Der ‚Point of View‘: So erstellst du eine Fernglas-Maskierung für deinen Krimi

Hallo Kids, Teens und Krimi-Spielfilmfilmer. In diesem Video zeige ich euch, wie ihr Bildmasken erstellt und bei der Krimi-Filmbearbeitung einsetzt. Eine beliebte Kameraeinstellung ist der sogenannte Point of View. Mit diesem besonderen Blickwinkel versetzt sich der Filmemacher in die Augen des Darstellers. Wohin blickt dieser? Was sieht er? Ein Beispiel. Du zeigst, wie eine Person in ein Fernglas schaut.
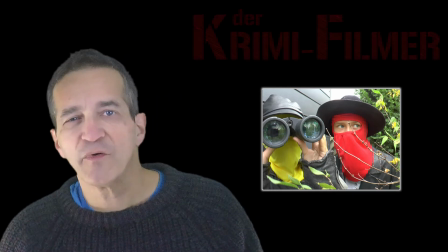[0:38]
Alleine diese Aufnahme wäre etwas langweilig.
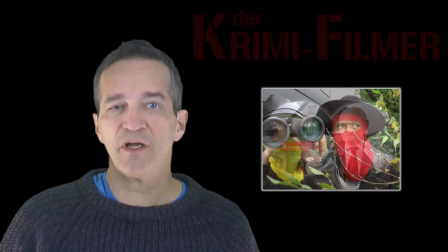[0:41]
Daher filmt ihr eine zweite Szene, in welcher der Zuschauer erkennt, wen oder was der Fanglasbenutzer beobachtet.
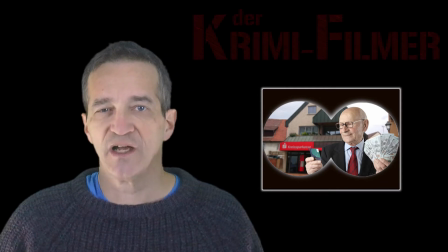[0:49]
Um diesen Eindruck zu verstärken, setzt ihr Bildmasken ein.
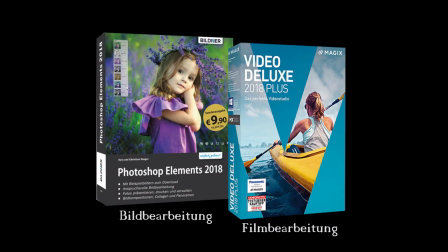[0:55]
Voraussetzung für das Erstellen von Masken ist ein Bildbearbeitungsprogramm mit Ausstandsfunktion sowie ein Filmbearbeitungsprogramm,
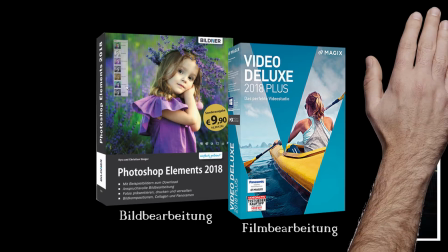[1:04]
bei welchem euch mindestens zwei Videospuren zur Auswahl stehen. Eine Maske ist ein Bild mit der Dateiendung PNG.
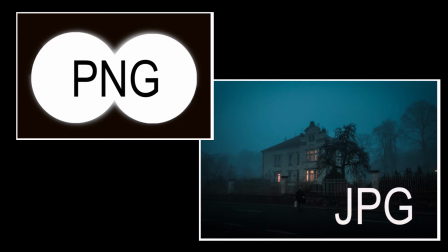[1:13]
Der Unterschied zu den bekannten JPEG-Bildern ist, dass bestimmte Teile im Bild ausgestanzt werden können.
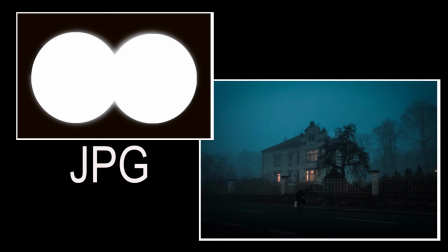[1:22]
Bei einem JPEG ist der mittlere Teil des Fernglases weiß. Beim PNG wurde dieser weiße Teil aus dem Foto entfernt.
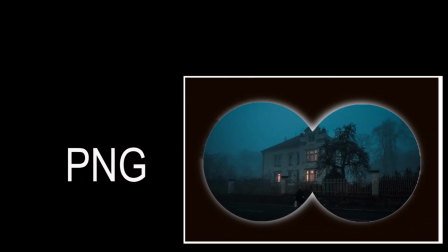[1:31]
so dass nur noch die schwarze Umrandung übrig ist. Eine solche Maske erstellt ihr mit einem Bildbearbeitungsprogramm.
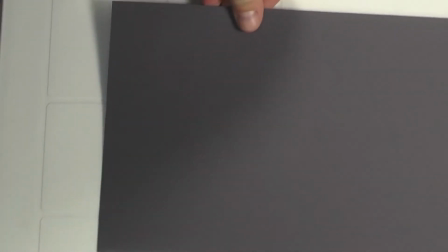[1:40]
Ihr nehmt einen schwarzen Karton und zeichnet darauf zwei überlappende große Kreise.
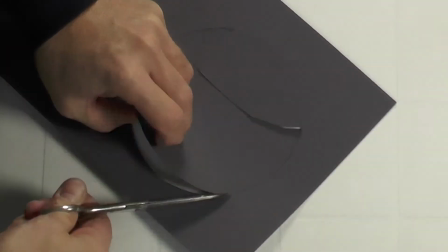[1:47]
Diese schneidet ihr aus und klebt ein weißes Blatt Papier über die offene Stelle.
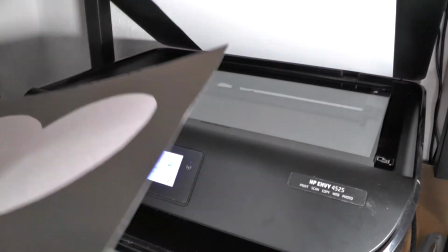[1:56]
Nun scannt ihr eure Vorlage ein und speichert sie zunächst als JPEG-Bild ab.
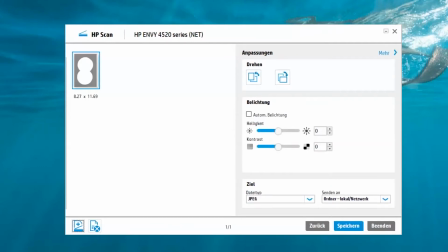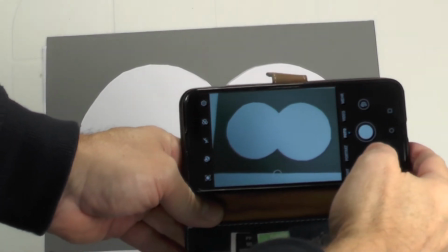[2:12]
Habt ihr keinen Scanner, dann macht davon ein Foto.
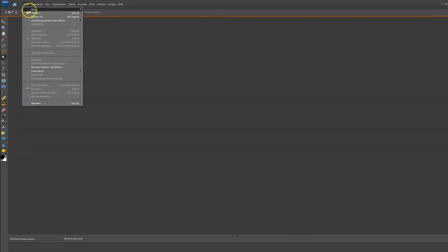[2:18]
Nun kommt der zweite Schritt. Ihr öffnet das Foto mit eurem Bildbearbeitungsprogramm.
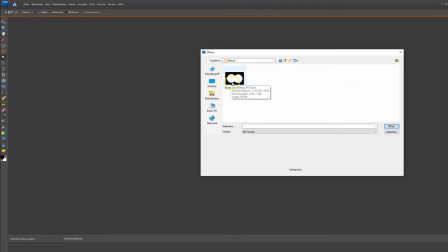[2:24]
In meinem Fall ist das Photoshop Elements.
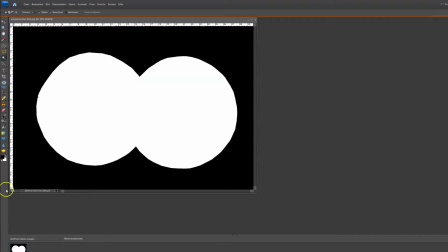[2:27]
Den weißen Teil entferne ich mit dem Zauberstab oder mit einem anderen Auswahlwerkzeug.
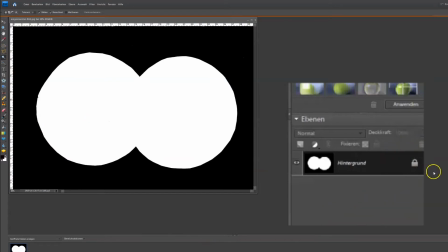[2:37]
Bei Photoshop müsst ihr dazu das Vorhängeschloss entfernen, da der Ausschnitt sonst weiß bleibt.
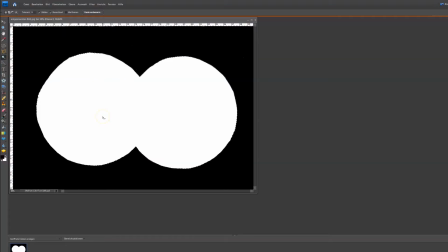[2:46]
Nun drückt ihr auf Entfernen. Statt dem Weiß entsteht ein Loch, das durch hellgraue Quadrate gekennzeichnet ist.
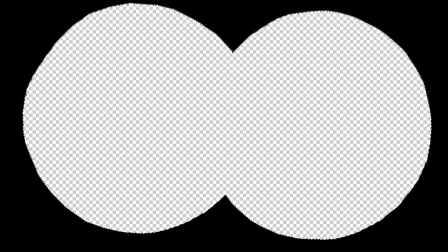[2:55]
Ihr habt nun eine Maske erstellt, die ihr als PNG-Version abspeichert.
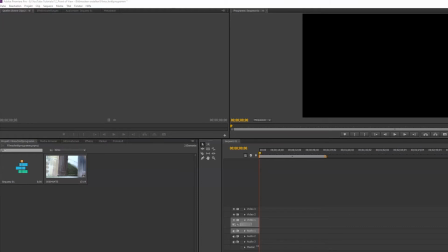[3:04]
Im dritten Schritt öffnet ihr euer Filmschnittprogramm. Über die Importfunktion fügt ihr die Maske hinzu.
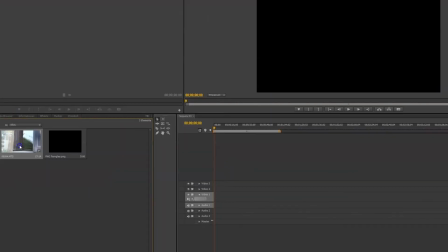[3:12]
Diese muss über der gewünschten Filmszene auf eine zweite Videospur gelegt werden.
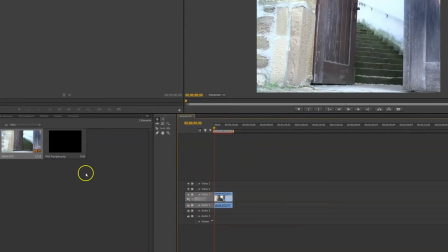[3:19]
Das ist wie bei einem Butterbrot. Die Brotscheibe ist die Unterlage und obendrauf kommen die Zutaten.
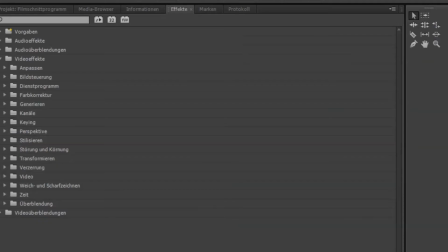[3:26]
Und schon habt ihr eine Fernglasaufnahme erstellt. Mit manchen Filmbearbeitungsprogrammen kann man Unschärfen erzeugen.
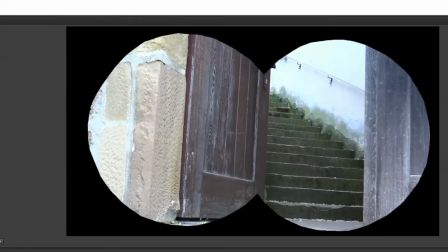[3:35]
Setzt ihr diese bei eurem P&G-Bild ein, wirkt der Blick durch das Fernglas noch professioneller.
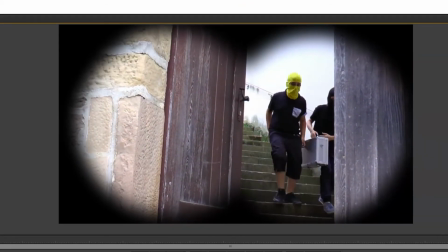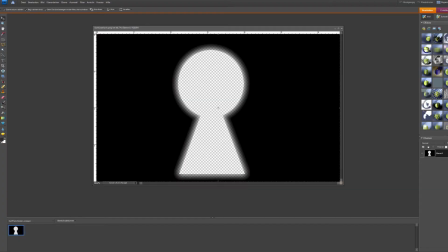[3:46]
Auch Schlüssellochmasken kommen in einem Krimi zum Einsatz.
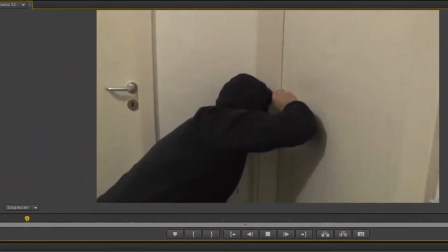[3:51]
Filmt zuerst, wie der Schauspieler durch das Schlüsselloch schaut und anschließend den Raum mit der Bildmaske.
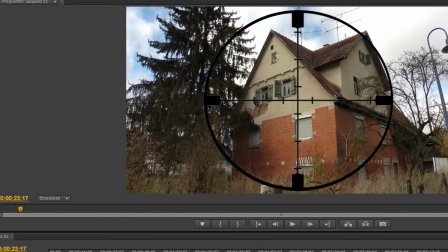[3:59]
Mit P&G-Bildern könnt ihr den Scharfschützen auch durch ein Zielfernrohr schauen lassen.
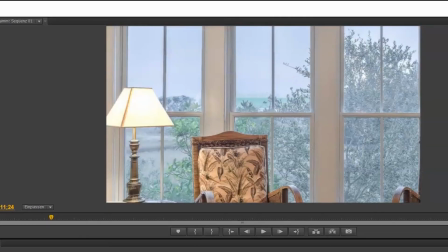[4:05]
Vielleicht blickt der Darsteller auf eine Fensterscheibe, in welche ihr ein Einschussloch zaubert.